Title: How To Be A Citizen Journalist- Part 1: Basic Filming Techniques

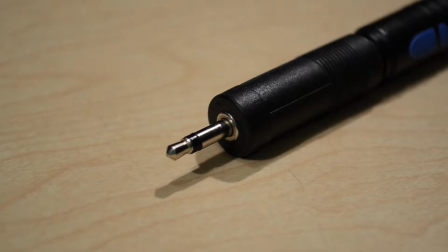This will plug into your mic in jack. You'll need to make sure to configure your camera to use the external microphone.
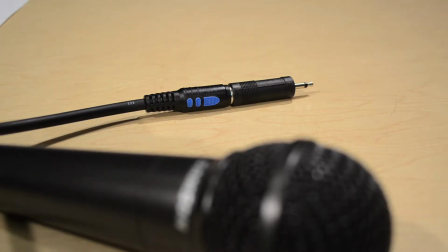Check the camera's instruction manual for more details.
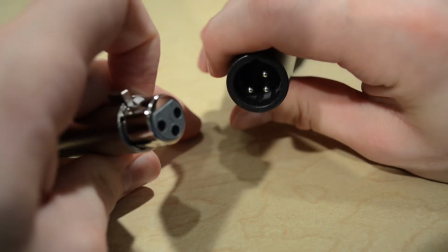If your microphone has an XLR plug instead of a 1/4-inch one, you'll need to buy the appropriate adapter.
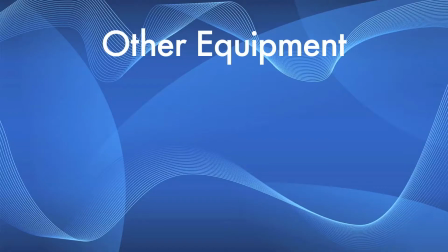You'll also need one other piece of equipment to round out your arsenal, a tripod.
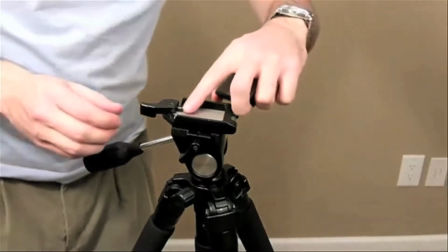Tripods are incredibly useful for providing stable video shots.
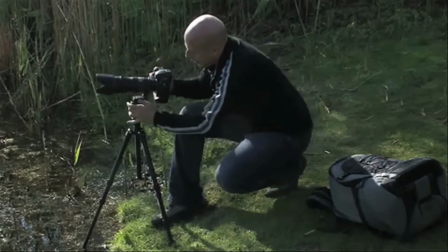Despite camera makers building more stabilizing technology into their cameras, nothing looks better than a video shot on a tripod.
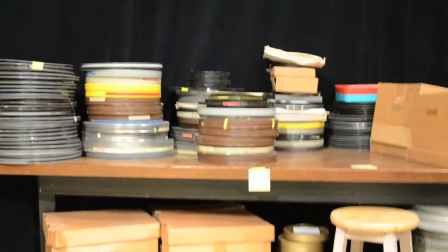Shaky video distracts your viewer from what you're trying to show them. It's the difference between this and this.
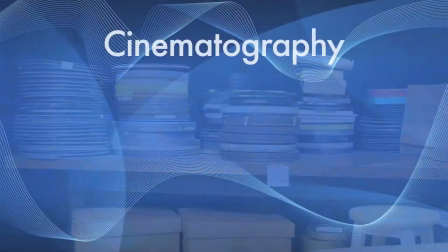Always try to use a tripod whenever possible. Now that you have your equipment, you're ready to learn some basics about cinematography.
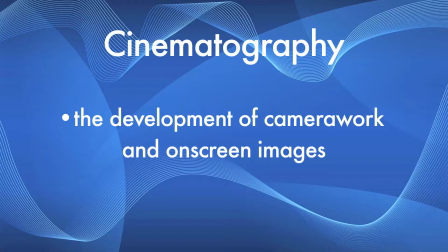Cinematography refers to the development of camera work and on-screen images. There are several different things that you should keep in mind when you're shooting to make sure that your shots look great.
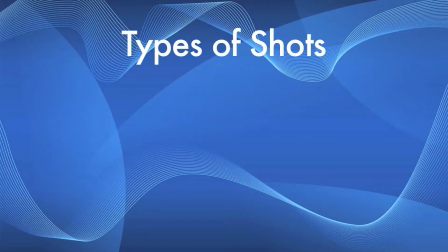There are three basic types of shots that you need to concern yourself with: a long shot, a medium shot, and a close-up. The names of these shot types refer to how much of the subject is included in the frame.
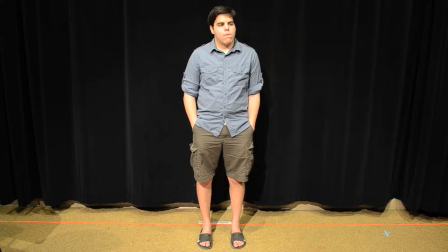The long shot includes the subject's entire body, the medium shot includes most of the body,
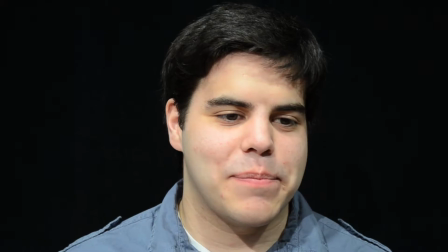usually from around the waist up, and the close-up focuses on the face and upper chest.
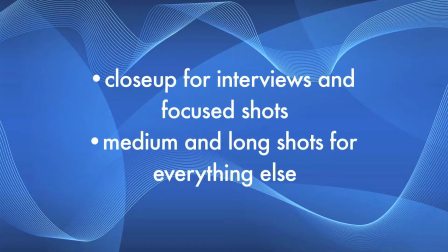Generally, you'll be using a close-up for interviews or to focus on something important, and medium or long shots for everything else.
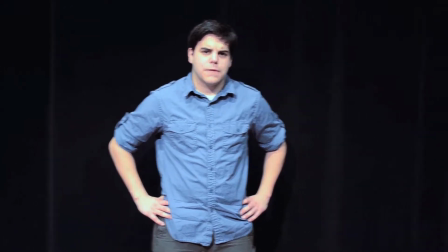Shots in which the camera does not move are called static shots. Moving the camera left or right is called panning.
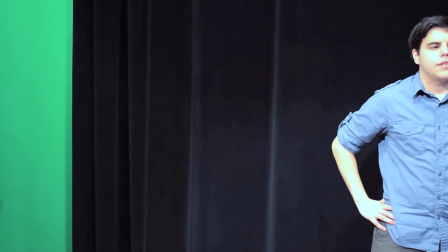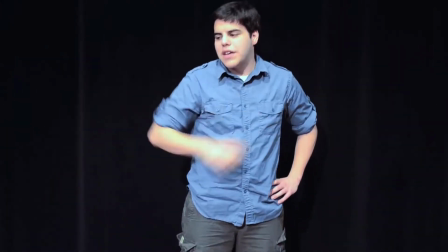Moving the camera up or down is called tilting.
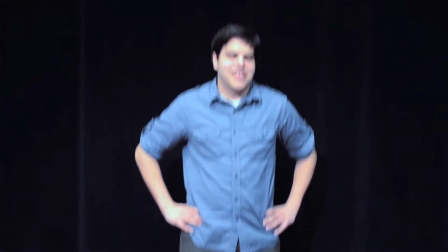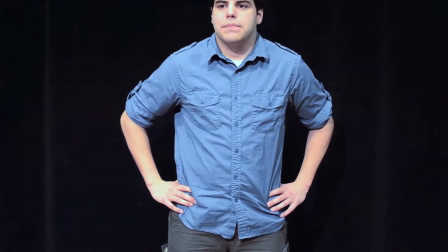You can also zoom in on your subject using the zoom button on your camera.
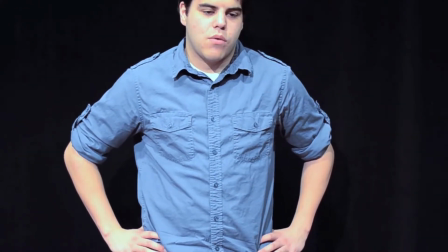Panning and tilting can be a great way to spice up your story and convey important information that cannot fit in a static shot.
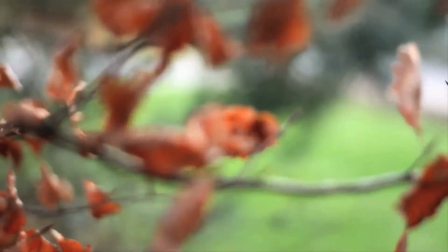Just be sure to use a tripod. Some cameras also offer you the ability to adjust the focus manually.
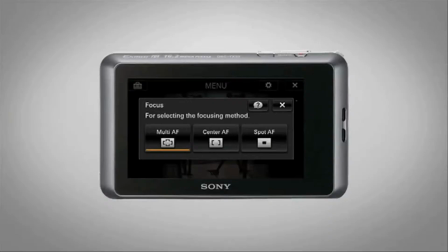Most cameras, however, now do this automatically, and many entry-level cameras do not even offer the ability to adjust settings like these manually. Automatic features can be useful to beginners who don't know what they're doing, although they can be frustrating to experts who want to adjust the video in a specific way but can't.
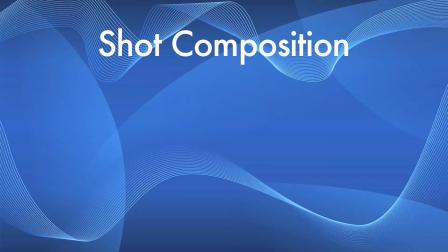Each shot, each continuous piece of video that you see, has its own unique composition of distinct visual elements,
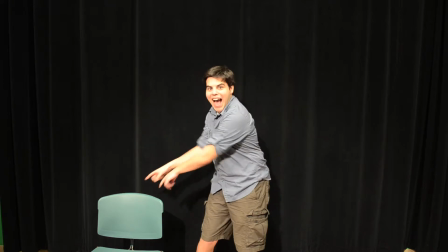including objects within the frame as well as the frame itself.
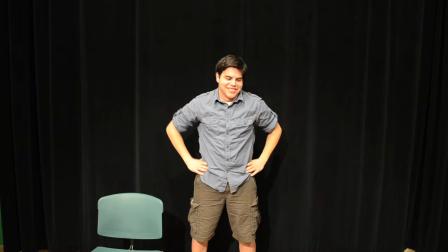The composition of a shot will vary depending on the effect you want to have, but there are a few key things to keep in mind.
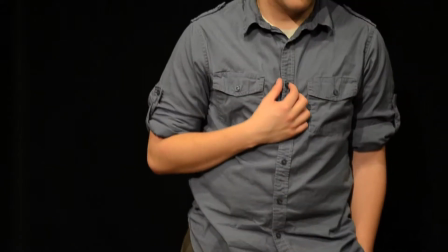Make sure your subject is contained within the frame. Don't let them be cut off by the edges.
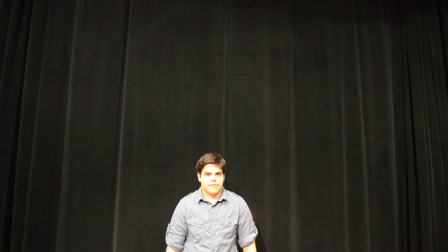Don't have extraneous space, but at the same time, don't crowd your shot with too many unnecessary details.
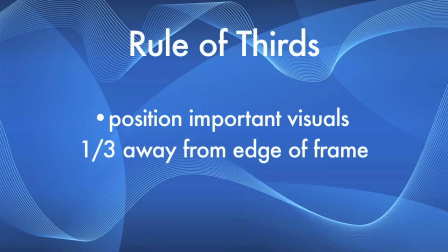A good rule of thumb is the rule of thirds, which states that you should position important information 1/3 of the way from the edge of the frame. Position the subject on the opposite side that the action is taking place.
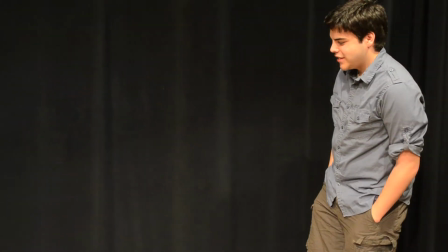For instance, if your subject is walking left, position him on the right side of the frame.
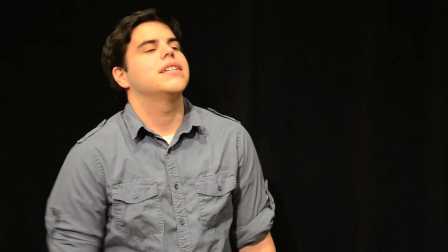If he is talking to the right, position him on the left.
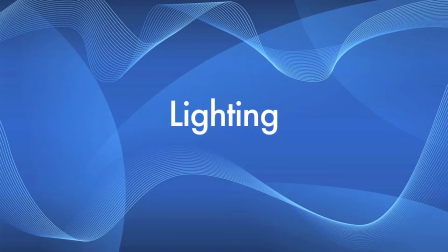When shooting, it is important to make sure that your subject is well lit, especially at night.
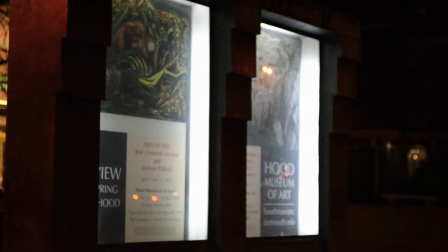Without enough exposure to light, your video may look grainy and hard to see.
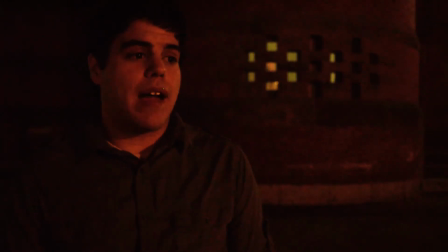For video journalists, this can be an especially tricky problem, since they have to use whatever light is available.
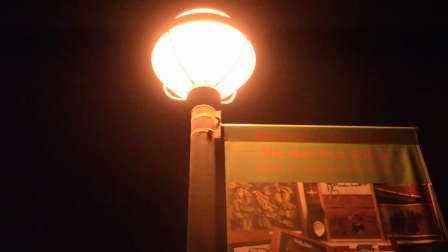Just keep in mind when filming that you'll want to shoot your subjects and interviewees in the best possible light in order to make sure that the footage comes out alright.
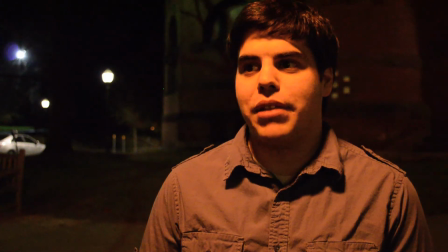Natural light, whenever possible, is preferable to artificial light, but if you're filming at night, you may not have much of a choice.
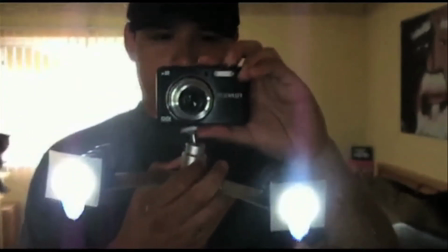You may want to invest in a camera-mounted light to illuminate your subject when there's not enough natural light around.
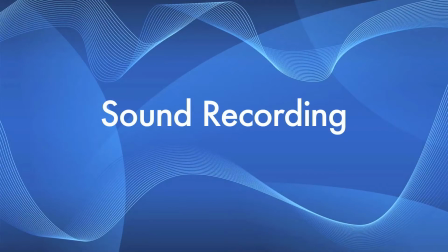When recording sound, make sure you follow a few simple steps.
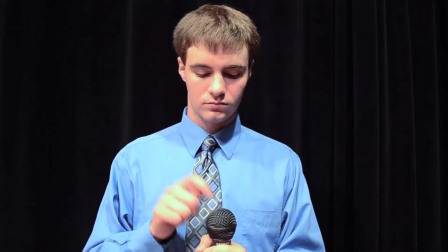If possible, do a test recording before filming to make sure that the microphone is working properly.